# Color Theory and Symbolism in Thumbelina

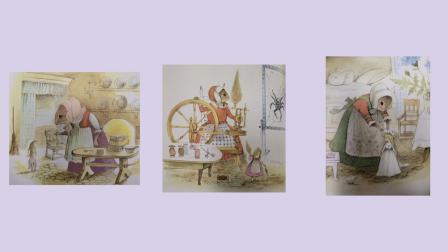Mrs. Fieldmouse threatens to bite her and basically tells her, listen, you better be grateful what you're going to get.
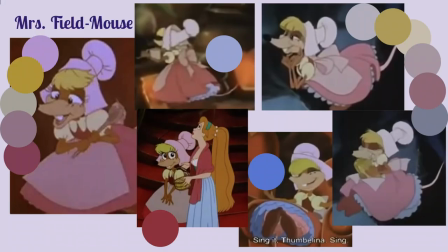You shouldn't ask for more. He's rich and that's all you should really care about. So here's Don Blu's version of Mrs. Fieldmouse. As you can see here on the very left, she's wearing all of these pinks. And as we've discussed, aren't warm colors good?
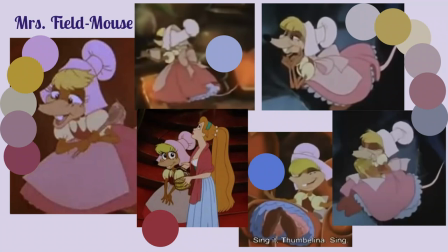But actually, as you can see in this image right on top up here, she's got this blue underskirt and that is because she's
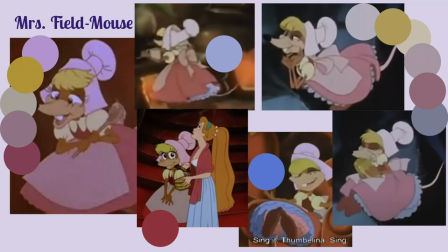hiding all of her selfishness and all of her bitterness about the world underneath this veneer of being, oh, I'm just a nice old lady and I'm going to take care of you. so right below that image you can see Thumbelina in this like pink
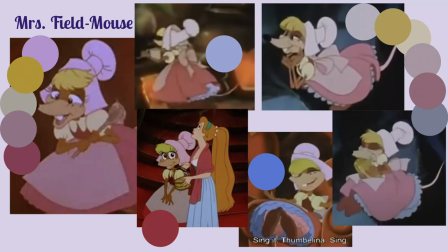scarf and that is given to her because Mrs. Fieldmouse is like oh I'm gonna need you to stop being sad because I need you to soothe my neighbor and she guilts Thumbelina into going over to her neighbor's house and on
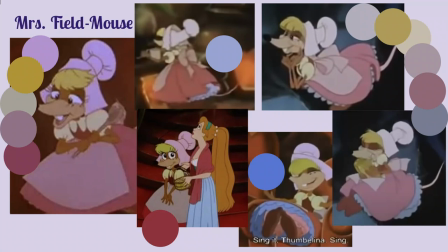the right here you can see all of her palette gets desaturated and the blue gets way stronger and this is when she sells Thumbelina essentially to Mr. Ball. And this bright blue at the bottom here is when she's purposely hurting Thumbelina.
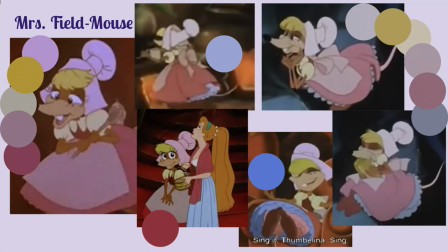She tells Thumbelina to sing her a sad song because she likes sad stories. And even though Thumbelina had already been sad and had already told her that she felt upset, she forces her to sing this song.
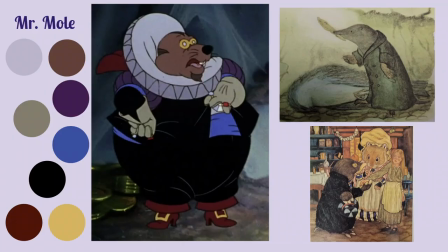And when she does that, her whole underskirt is visible and you can see that it's this very bright blue. So this is Mr. Mole and he's described in the stories as wearing a black velvet coat and being so rich,
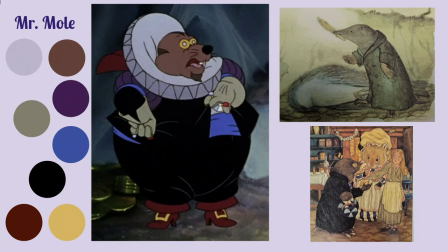so learned, so clever, such a good scholar. But he's also described as being a spiteful and cautious and dull and disagreeable and stupid and tiresome and ugly and horrid and tedious and a terrible bore. So we can see that He's got this Elizabethan ruff for some reason,
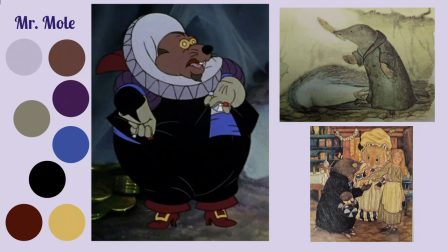but he's got his purples, his blue, his black velvet coat, and he's got this really strong gold accent because he's rich and because Mrs. Field Mouse tries to convince Thumblina that the rich is going to make everything better.
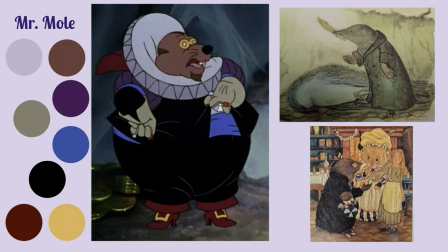It's going to make her happy. It's going to make her, you know, fine for the rest of her life.
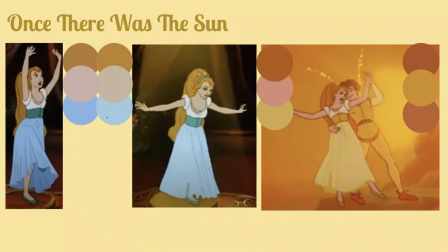Um, so this is the song that Mrs. Fieldmouse makes her sing, where you can see immediately the shift from her regular color palette into this much yellower one as she's recalling the sun,
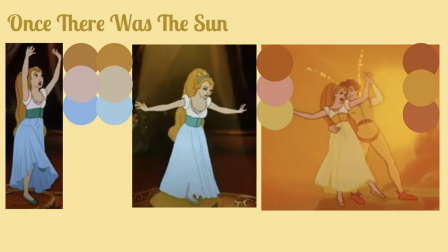and it turns out the sun is a metaphor for Cornelius, and you can see how much her color palette warms up and her skirt turns this bright yellow, and this is not at all what Cornelius' color palette was before, but he's wearing it now.
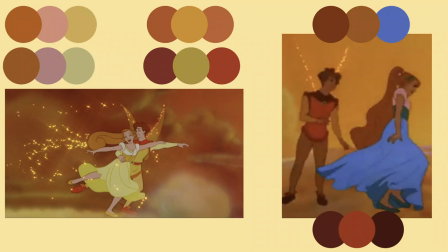And, you know, they do this lovely little, ooh, look, we're dancing. And then as soon as she remembers that he's dead, her skirt turns blue, and he starts wearing the colors that he's supposed to be wearing,
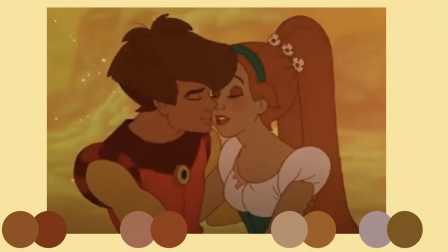rather than the sensationalized gold colors he was wearing before. And here, we can watch her realize that she's never going to see him again and
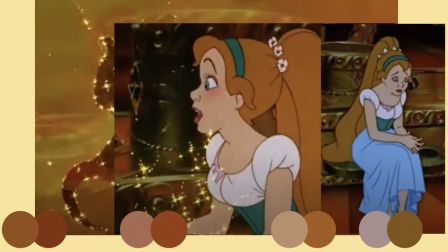those colors at the bottom are her skin and hair and it gets so much sadder so much more gray
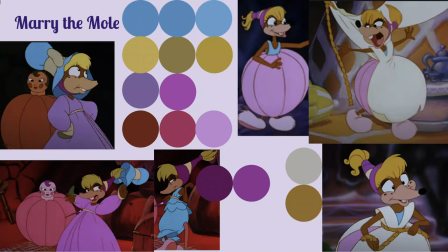toned as it goes along and then Mrs. Field Mouse tries to convince her to marry them all which is frankly awful so right here with the blue hat and the purple dress,
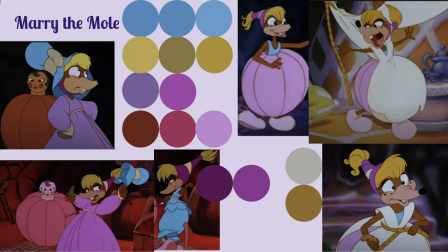she's starting out going, you shouldn't care about love.
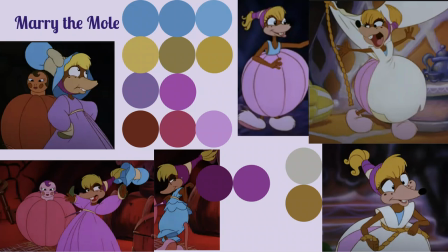And then she tosses off everything that she's wearing and reveals that this under blue dress and that's her showing her intention. She's going, actually, he's going to make the both of us a lot of money and you better learn to accept it. And then she puts on this
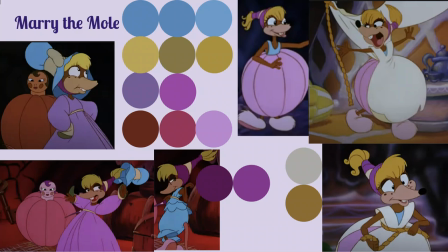pink and she puts on this white and she's performing she's selling this to her she's giving her a song she's like oh this is gonna make you happy this is gonna make you
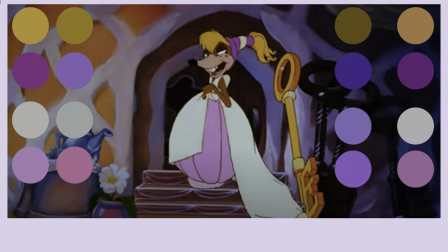live out the rest of your days in comfort and this is when she starts talking about romeo and juliet so we're gonna go from each
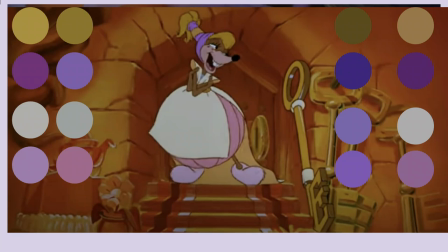of these color palettes right you can see the background change but the colors that she's wearing stays pretty much the same so she's singing romeo and juliet they were very much in love when they were wed, and they honored every vow, and where are they now?
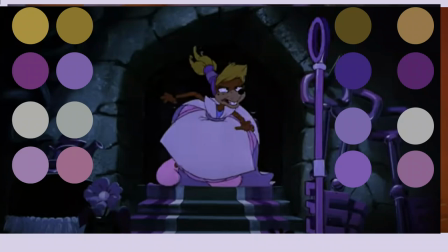They're dead.
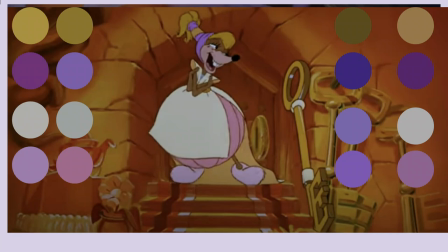So here, even though these two color palettes for the background are totally dissimilar, the thing that really really changes is that she goes from wearing this white and this pink to being completely purple.
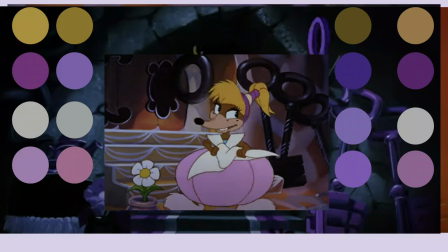She's doing this in order to scare them, though she's doing it in order to hurt her.
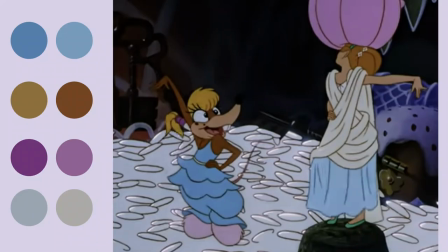And then she's like, oh, Fumbelina, you're just an idiot, and I'm telling you what's best for you. So this is how they end the song, where she's dressed Fumbelina up in white, she's convinced her, she's taken this thing that she was wearing, and she's put it on her head, she's, you know,
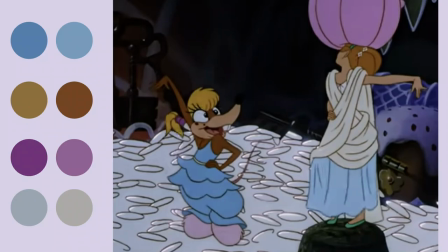dominated what she wanted and convinced her to her way of thinking. And that's going to be the end of that.
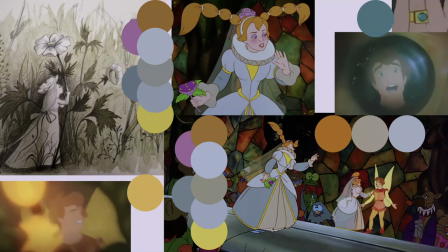So they go through the wedding, right? and as we can see her wedding dress isn't completely white, it's actually gray, but it has these strong yellow accents because again everybody's trying to convince her this is going to make you happy, this is going to be good for you. She gets reminders of Cornelius as she's walking down the aisle.
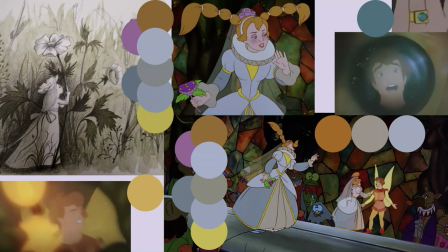Her ring that he gave her, it's got this green stone in it but it's turned blue here. She sees him in the fire and when she sees him in this reflection in the stained glass window,
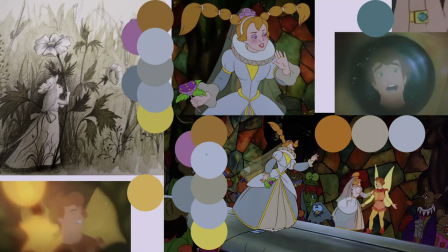her color palette gets so much brighter. You can see her hair goes from here to here, and her skirts go from these colors to these colors, and I think that's really interesting.
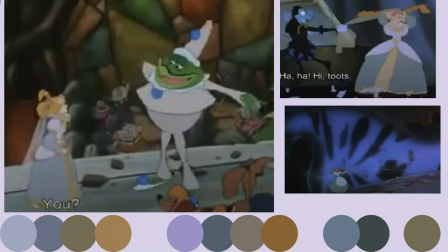So then she decides she's not going through with the wedding, and she confronts each and every person along the way. And as she goes, you can see at the bottom here, her color palette changes drastically. She's got these...
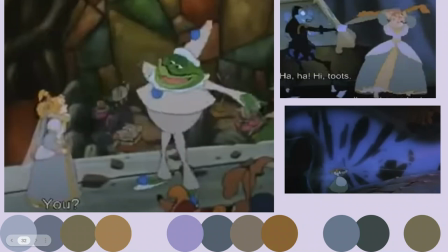Her inner skirt panel is the one I'm going to look at the most. So it's the third one from the left. Here it's a little bit gray-green. In the middle here, when she's being confronted by Mr. Beetle,
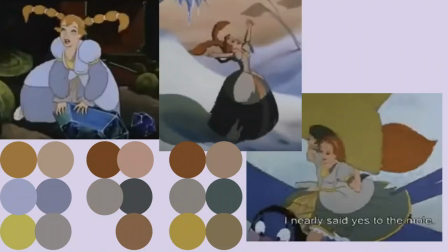it's turned this kind of brown-gray. and then you can't see it when she's fighting through this cobwebs but the cobwebs are symbolic anyway and she breaks through she gets away from everybody she finally sees the sun again and it goes from these drab grays to these warm grays
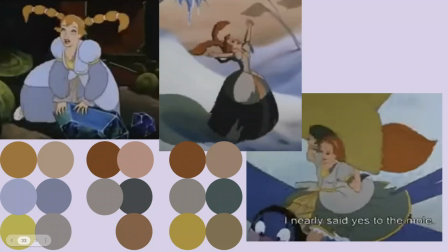and then the the center panel of her skirt goes from this yellow to this like orange toned
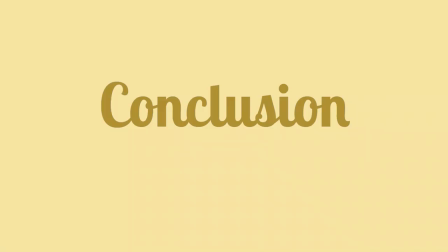brown and then back to this much much warmer yellow